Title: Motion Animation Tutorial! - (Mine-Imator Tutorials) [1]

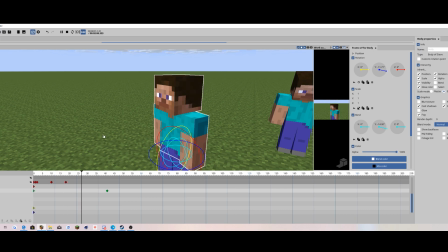So kind of like that.
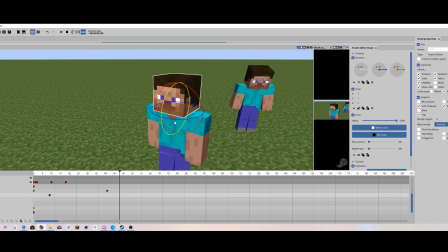Okay, for motion as well, you also necessarily need to have overlapping action, or else it won't look smooth.
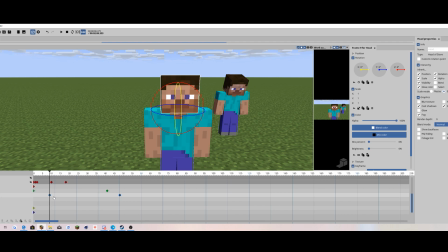And you can even set your don't overlap it. Okay, I'm gonna say this: don't overlap it way too much, cause let's see. If you overlap it too much, it looks pretty ugly, and we don't want an ugly animation like that.
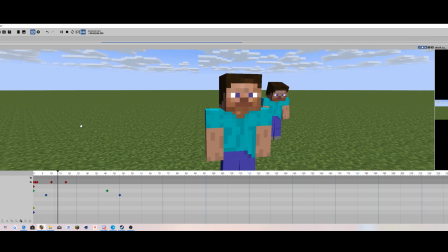So usually small overlap, and then it already looks smooth. You can even do it with the other transition.
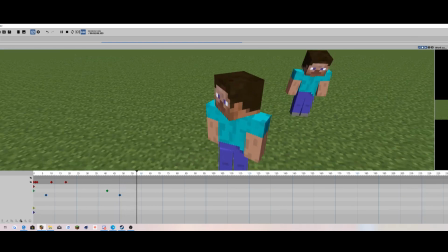Yeah, it looks very smooth by that. It kind of has that little flow to it.
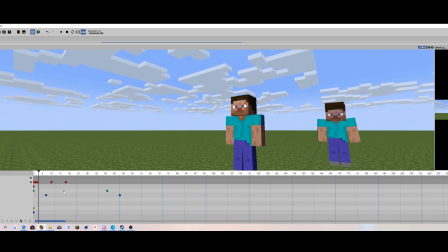So yeah, we have the breathing, and then we also have the movement. Now I know this tutorial isn't meant for complicated animation.
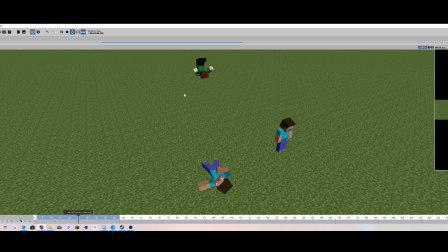You guys have seen multiple of these in my animations, the flipping and then the rolling. Of course, these are featured in a lot of my animations, and because they're super smooth, I really won't go into depth of it,
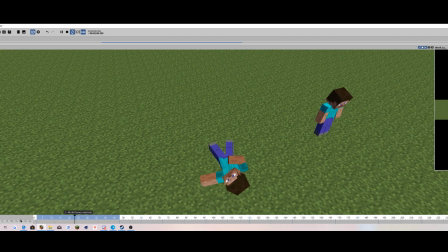but they all do follow the two key ideas that I've explained earlier, which is overlap animation and then just transitions, basically.
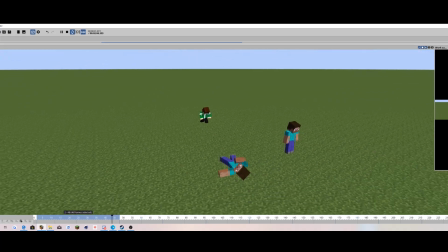Even with the flipping, even with any type, there will always be overlapping animation or keyframes. They are very, I just say keyframe transitions, I'm sorry. They have to match up with what theme you're trying to animate.
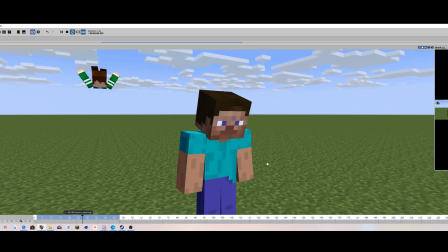They have to be very smooth. Even with this guy, breathing, it's just super natural, but they always have transitions
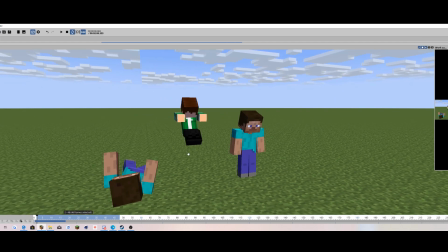and then they also have overlapping animation, which is very important. And that's pretty much the tutorial down there, the motion stuff.
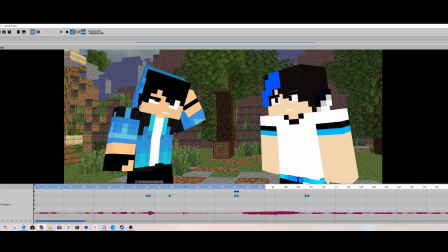I really hope that this helped you guys out a lot, and I really hope that you guys can learn from this.
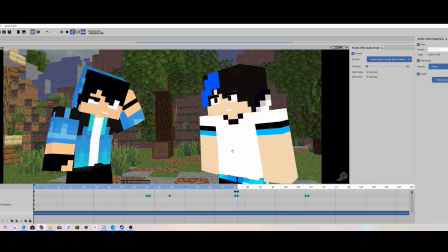Please go in the comment section and please tell me what you guys think about this tutorial series, if I should do more or not.
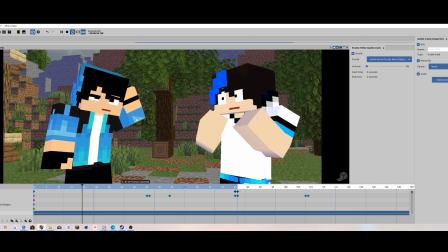And of course, leave suggestions of what other tutorials I can make on this, and even like this video and tell me whether this tutorial was helpful or not.
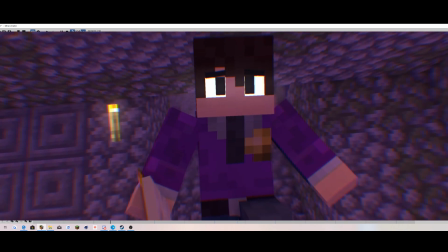And I hope you guys did learn something from this. If not, maybe I can do something better next time.
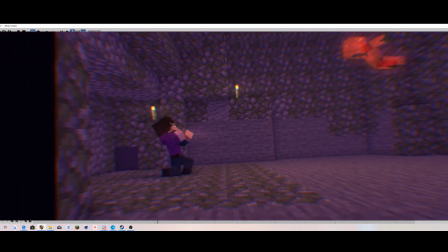Maybe I could do some fighting animation tutorial, lighting, camera, usually all this basic stuff that are key importance to
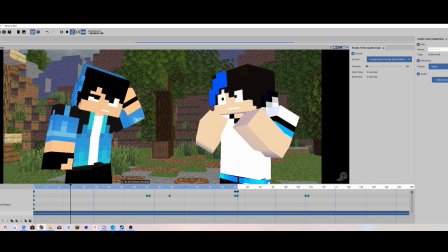animating, and the most important things that when it comes to animation. So yeah, that's basically it.
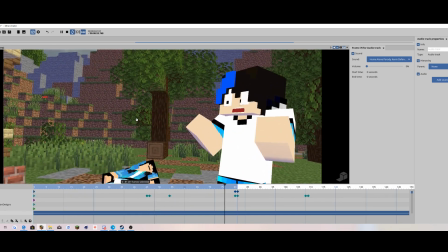I hope you guys enjoyed this. This is Ethan Animates with the trash tutorial. I'm not the best animator. This is not for criticism. I want to teach people who want to learn how to animate like me.
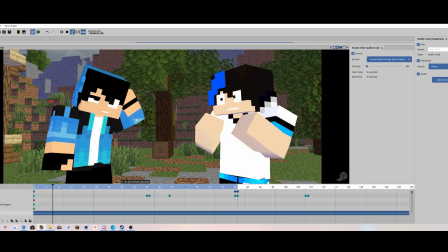This is just not for like the whole Minecraft animation community. This is the way I animate, and this is the way I will animate.
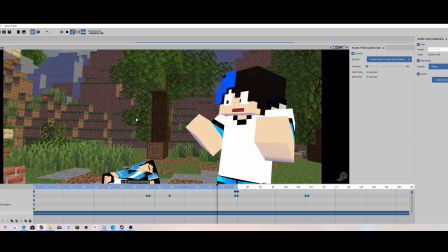But anyways, catch you guys later next time. See you guys all in the next video. Goodbye.